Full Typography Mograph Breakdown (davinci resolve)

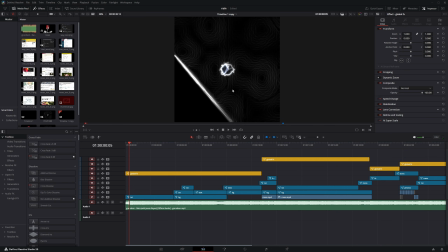(0:32)
Alright, hey guys, so this is going to be a breakdown of my most recent motion graphics for the song Rain by Grandson, and just like last time, it's not going to be a specific tutorial, but more of an overall breakdown of how these movements work and how I achieve them. So if there's any part of the edit that you thought was interesting and didn't know how to do, hopefully this video can help you.
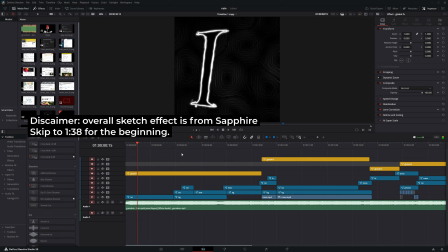(0:51)
Let's just get started. So there's a few notes I do want to say first,
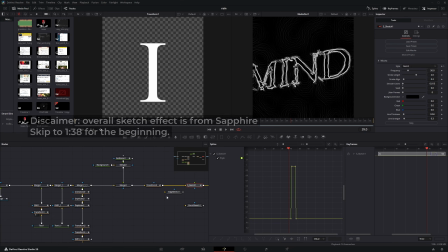(0:54)
is that this effect itself is unfortunately all made possible by a plugin called Sapphire, and then there's this one effect from Sapphire called Sketch.
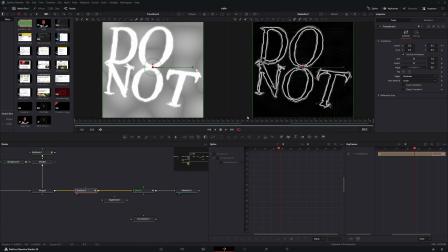(1:02)
And I really wanted to try to replicate this myself so I could tell you guys how to do it, but unfortunately I was not really able to do so.
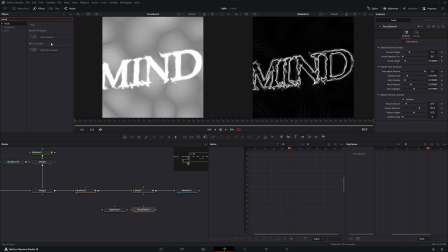(1:10)
I know in DaVinci Resolve Studio there's a thing called pencil sketch, which makes it look stylized but more of a different style.
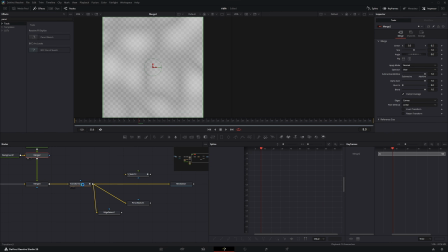(1:16)
I guess this does help if you do want to do something like this, but if you wanted to try to achieve the same thing,
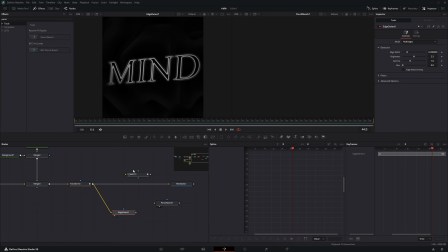(1:21)
I'd recommend first taking a look at maybe edge detect and then maybe adding something like a noise on top of the edges to make it a bit more wobbly, like how this Sapphire sketch effect does it. If anyone does know of a tutorial that can achieve a similar look to this, be sure to let me know and I'll definitely pin the comment so other people can follow it.
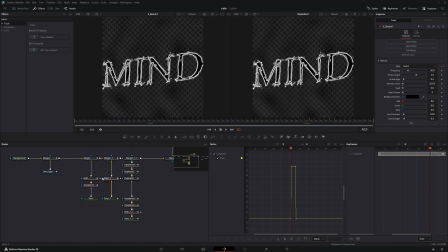(1:42)
So in this first section, it is very simple. The only two nodes that really matter is the text node and then the DVE.
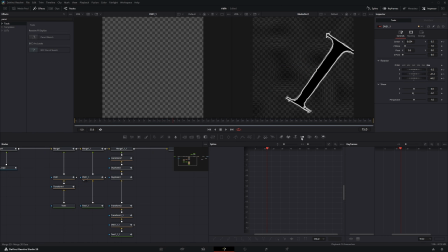(1:49)
So this DVE, it just mocks a 3D space. So you don't have to do a full setup with, you need a merge, camera, render, things like that. You can just use a DVE node and have it rotate in this axis or XYZ axis. Basically, it starts with a letter, which comes in,
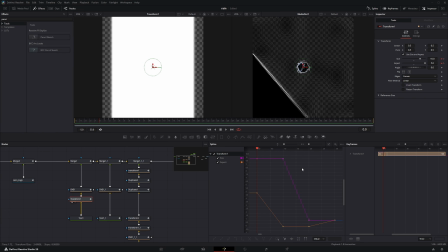(2:02)
and then I added a transform to have sort of this glitchy effect where it starts with the scale all the way up and the aspect all the way up and then just shrinks it to glitch back into the normal size.
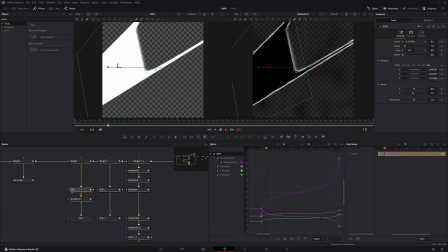(2:10)
And then I have a DVE. All it is doing is rotating around this pivot point, which is at the bottom, and then rotating out.
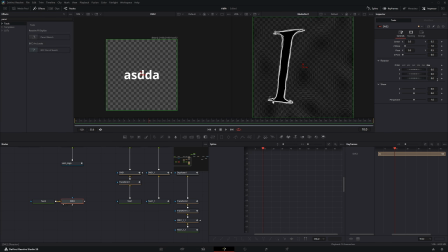(2:17)
So let me just make a mock one right now. So usually with the DVE, when you try to rotate anything, it's always around the center, but there's a pivot points that you can change. So if I move it all the way down to the bottom and then rotate the Z, now it's rotating around the bottom and makes a similar effect. So you can rotate it here, do whatever with these random rotations, and then keyframe everything.
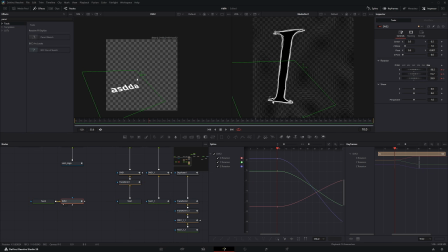(2:34)
And then later over here, rotate this side. It would do a similar effect of going from the left side into the right side, but making it look like it's 3D. Each one of these DVEs are the exact same thing copied. So that's how you make this effect over here.
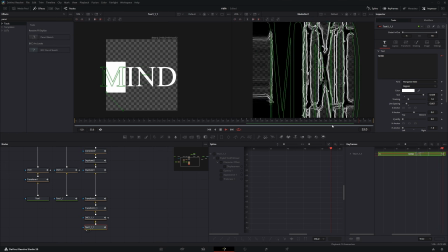(2:47)
So for the last text, there is a bit more effect when I had it enter the screen and exit the screen.
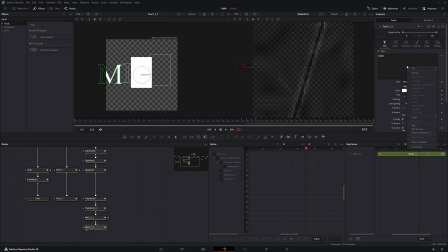(2:51)
And this is all just with a follower node. So if you right click this, you can add modify with follower. And then in the follower tab, you have a little bit of offset over here. And then you can go to the shading. Keyframe the appearance is what I did for this glitchy effect. Along with keyframe the appearance, you can go to the transform tab and then also keyframe the offset. And then everything would follow from one letter to the next.
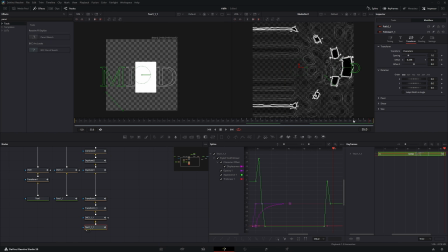(3:10)
And when exiting the screen, I did the same thing. So all of this leads into the duplicate nodes.
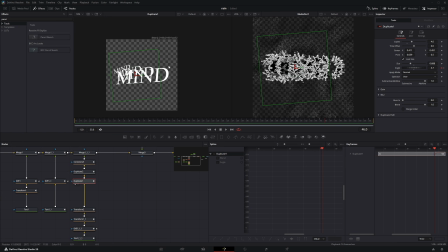(3:15)
I wanted to make it a bit chaotic when transitioning out of this clip. My idea was just, I have all of these duplicates stacked on top of each other, rotated a little bit to the side, and then I have another duplicate that flips everything on the y-axis so that it copies it from top to bottom.
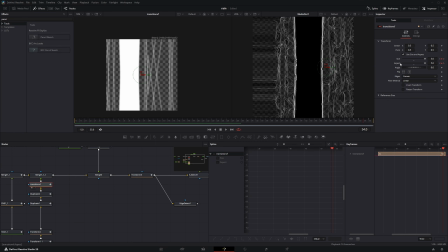(3:28)
And then this transform, it uses the same glitchy effect with changing the aspect and the size to make it look like this.
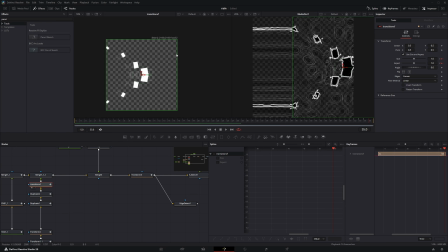(3:35)
This is just all stacking on top of each other to make it a little bit more chaotic on the transition itself. And then at the end of it, everything moves to the right with this final transform. Once you add some sort of sketch effect on top of it, it should look like this.
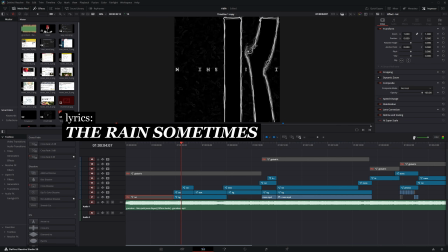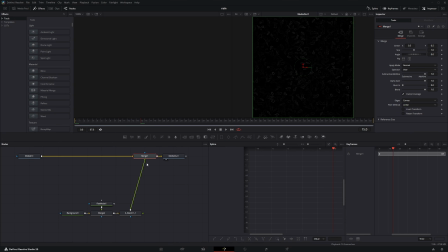(3:52)
In this area, I split the background apart, but this background only really works with the sketch effect, so I won't go too much detail into any of the other backgrounds. I just had a fast noise along with merge into a background to do this looping effect. And then I connected the sketch effect on top of it, which made it look like this.
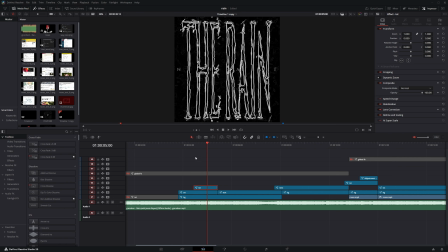(4:07)
But yeah, I won't go too much into the background for the rest of the video. Moving on to the text. So I split it apart into two different adjustment clips.
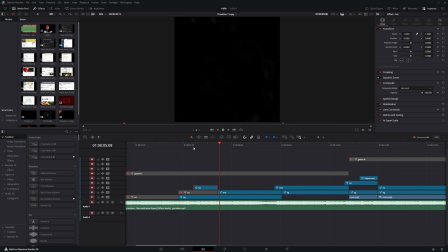(4:13)
One of them is just coming in, and the other part is the massive text on the outside. So let's take a look at the smaller one first. The previous clip going to the right, so I want to continue that motion by coming from the left into the right.
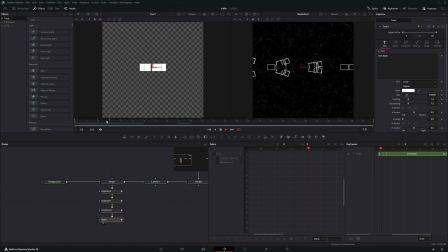(4:24)
If I go into this text, it is really simple with this text over here, which is animating the tracking, but I also animated the appearance in the shading tab. I transformed it so that it comes from the right side and then has a edge wrap so that the text also appears when you scale it down.
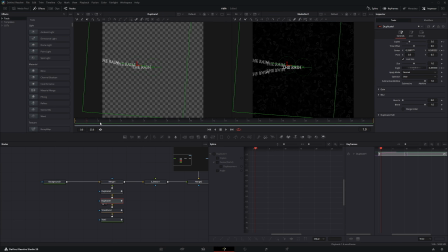(4:40)
I added back the duplicates from the previous scene. They all come in together like this, and then lead itself back into the center.
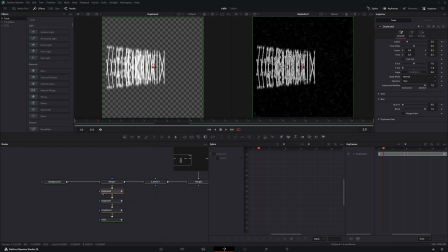(4:47)
And I duplicated it again to flip on the y-axis so that they're mirrored on both sides. Once you have the sketch effect on top, it would look like this.
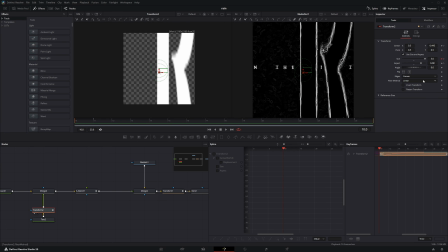(4:56)
For the next big rain text, this is just one bit of text added with a scale on the aspect to make it look like this, and keyframing the size so that it drops down a little bit,
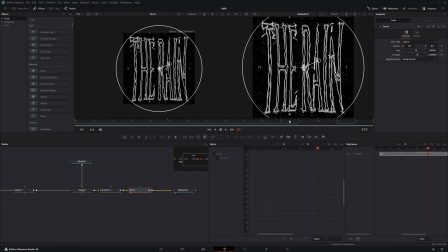(5:05)
and then having a dent at the end of it so it can scale down and transform out that way.
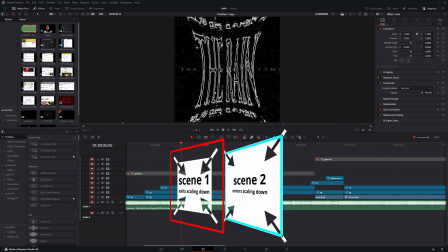(5:10)
So because the previous scene scales down while exiting, the next one has to start really scaled up and then scale down.
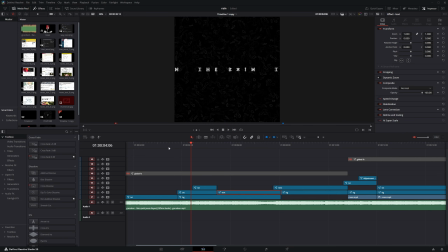(5:16)
You just follow the motion. So every time you want to cut between a scene, you want to have some sort of motion from the previous scene that connects over to the next scene.
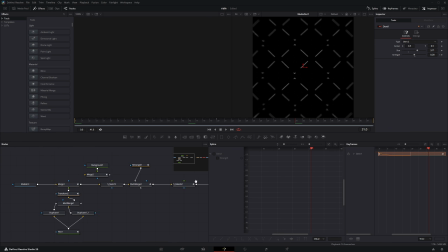(5:24)
So how I did this text is also just keyframing the follower. If I take a look at this text over here, another follower node.
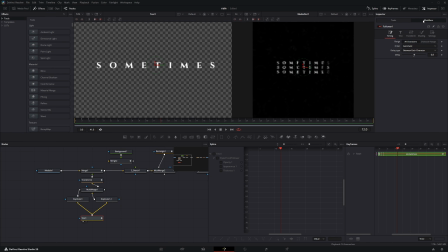(5:31)
So when you right click modify with follower, you can go over here, change the delay, keyframe the appearance. Appearance is the only thing I animated for this text. So just spamming between the block one and then the outline and then the full one, and then the rest of the letters follow from that. I also wanted to have it on the top and the bottom. So I had to split it apart into one duplicating to the top and then another one duplicating to the bottom.
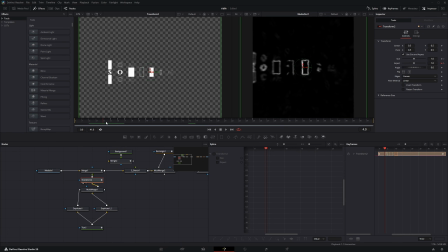(5:51)
And then I merged it all together with a transform that has the same glitchy effect with the scale and the aspect.
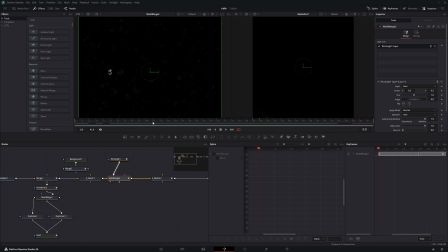(5:56)
And then this is what it looks like after adding the effect. And then to transition out of this one, I match cut it into a rectangle over here. So I had everything scaled downwards only on the y-axis like this. On the next scene, I can cut into a rectangle that starts here and continue to scale down.
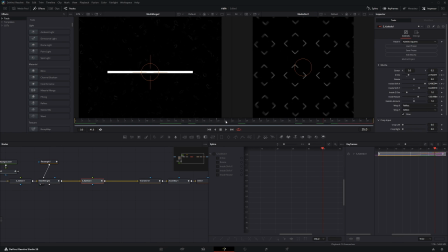(6:11)
And then after match cutting this, I had another sapphire effect called kaleidoscope, which helps do this. But I'm pretty sure you can do the same thing with, yeah, mirrors. Inside the mirrors node, you can choose kaleidoscope. I didn't keyframe anything, but this is basically the same effect as the kaleidoscope.
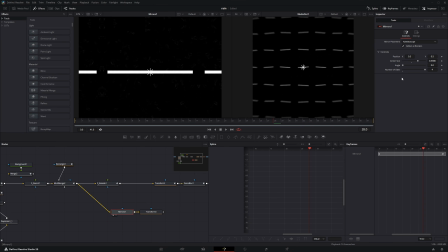(6:27)
So what I did was just, I added a mirror over here into the kaleidoscope, and then I changed the center size a little bit so that it's not connecting the line. What you can do is now just keyframe the angle to make it look like this, while also having a transform that has the edge mirror.
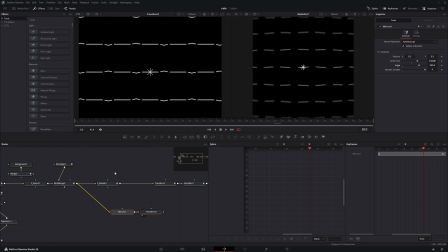(6:41)
So then when you change the angle, you can have a trippy looking effect like this, or you can also keyframe the rectangle itself to do this. So this is all basically doing the same thing with a kaleidoscope once you keyframe it. I think that's a good alternative to the kaleidoscope, but I'll just show you what I did for this one as well.
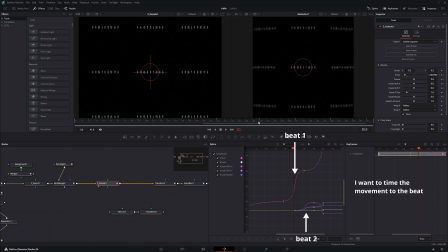(6:56)
So there's two beats here, two main beats I want to focus on. One beat is on this match cut, and then the second beat is on another rotation right here. So on these beats, I wanted to move everything. So the first beat is just zooming out. And then the second beat is where everything inside rotates. That's the only things I was focusing on here.
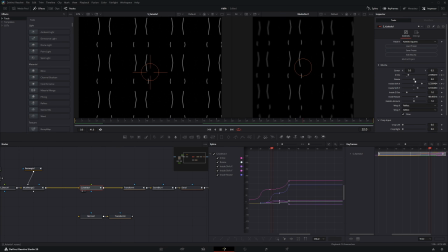(7:14)
In order to make the inside move like this, the reason why I use the kaleidoscope effect here is because you can animate the inside rotate, which makes it do something like this. But you can mimic a similar effect by just rotating the angle itself on the rectangle mask.
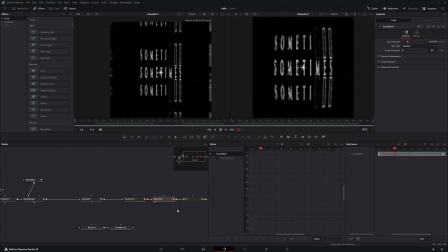(7:27)
And then after everything, I also have a zoom blur on the outside to make only the edges a bit more blurry, and then a dent on top of everything to have a sort of lens distortion.
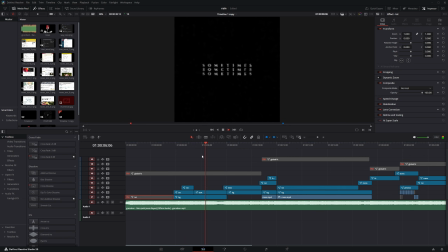So this next part over here, the main bulk of it is all just the same DVE node.
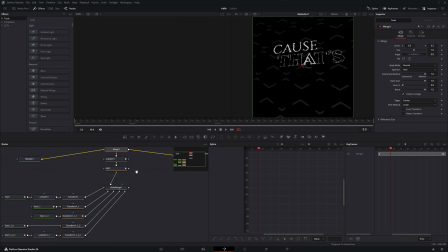(7:48)
So I never even used a camera for this. This is all just part of the DVE. So if we take a look at this, it's all text merged into one multi-merge.
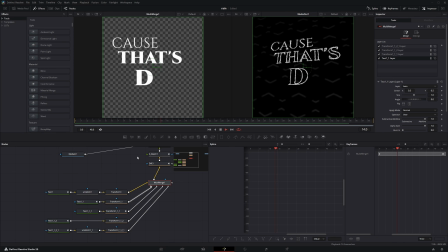(7:55)
This is what the multi-merge looks like. And then all of these text animations I already covered except this one. So I'll quickly go over this one. The first thing I had was a modifier with a follower. And then this follower is just animating appearance. So if I only look at the follower, this is what it's doing.
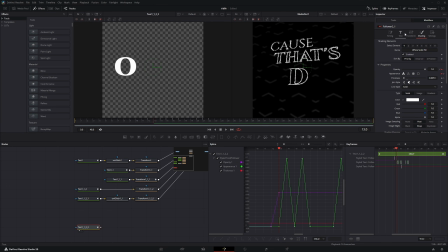(8:09)
Because when I animated the appearance, let's just take a look at the first letter because all the keyframes affecting the first one and then all the other letters follow afterwards. So the first one, it is solid, square, and then after a little bit, square, solid.
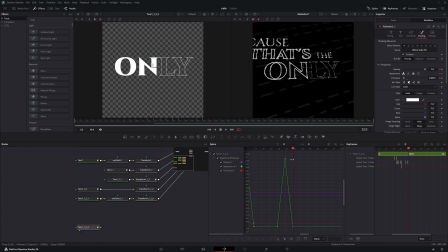(8:21)
I noticed over here, instead of turning to a square, it was the outline. I think because there's still a tiny bit of gap between each frame, I think the other letters, instead of going directly to this one, they went to the middle, which is just happened to be this outline effect. Anyway, it's close enough, so I didn't mind too much about it because it's meant to look glitchy anyway.
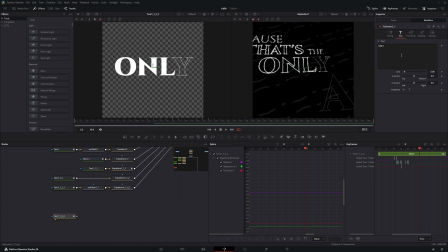(8:38)
But what you can do now is right click the text box in the follower tab and then add a text scramble on top. And in this text scramble, you can keyframe it the same way I was doing over here.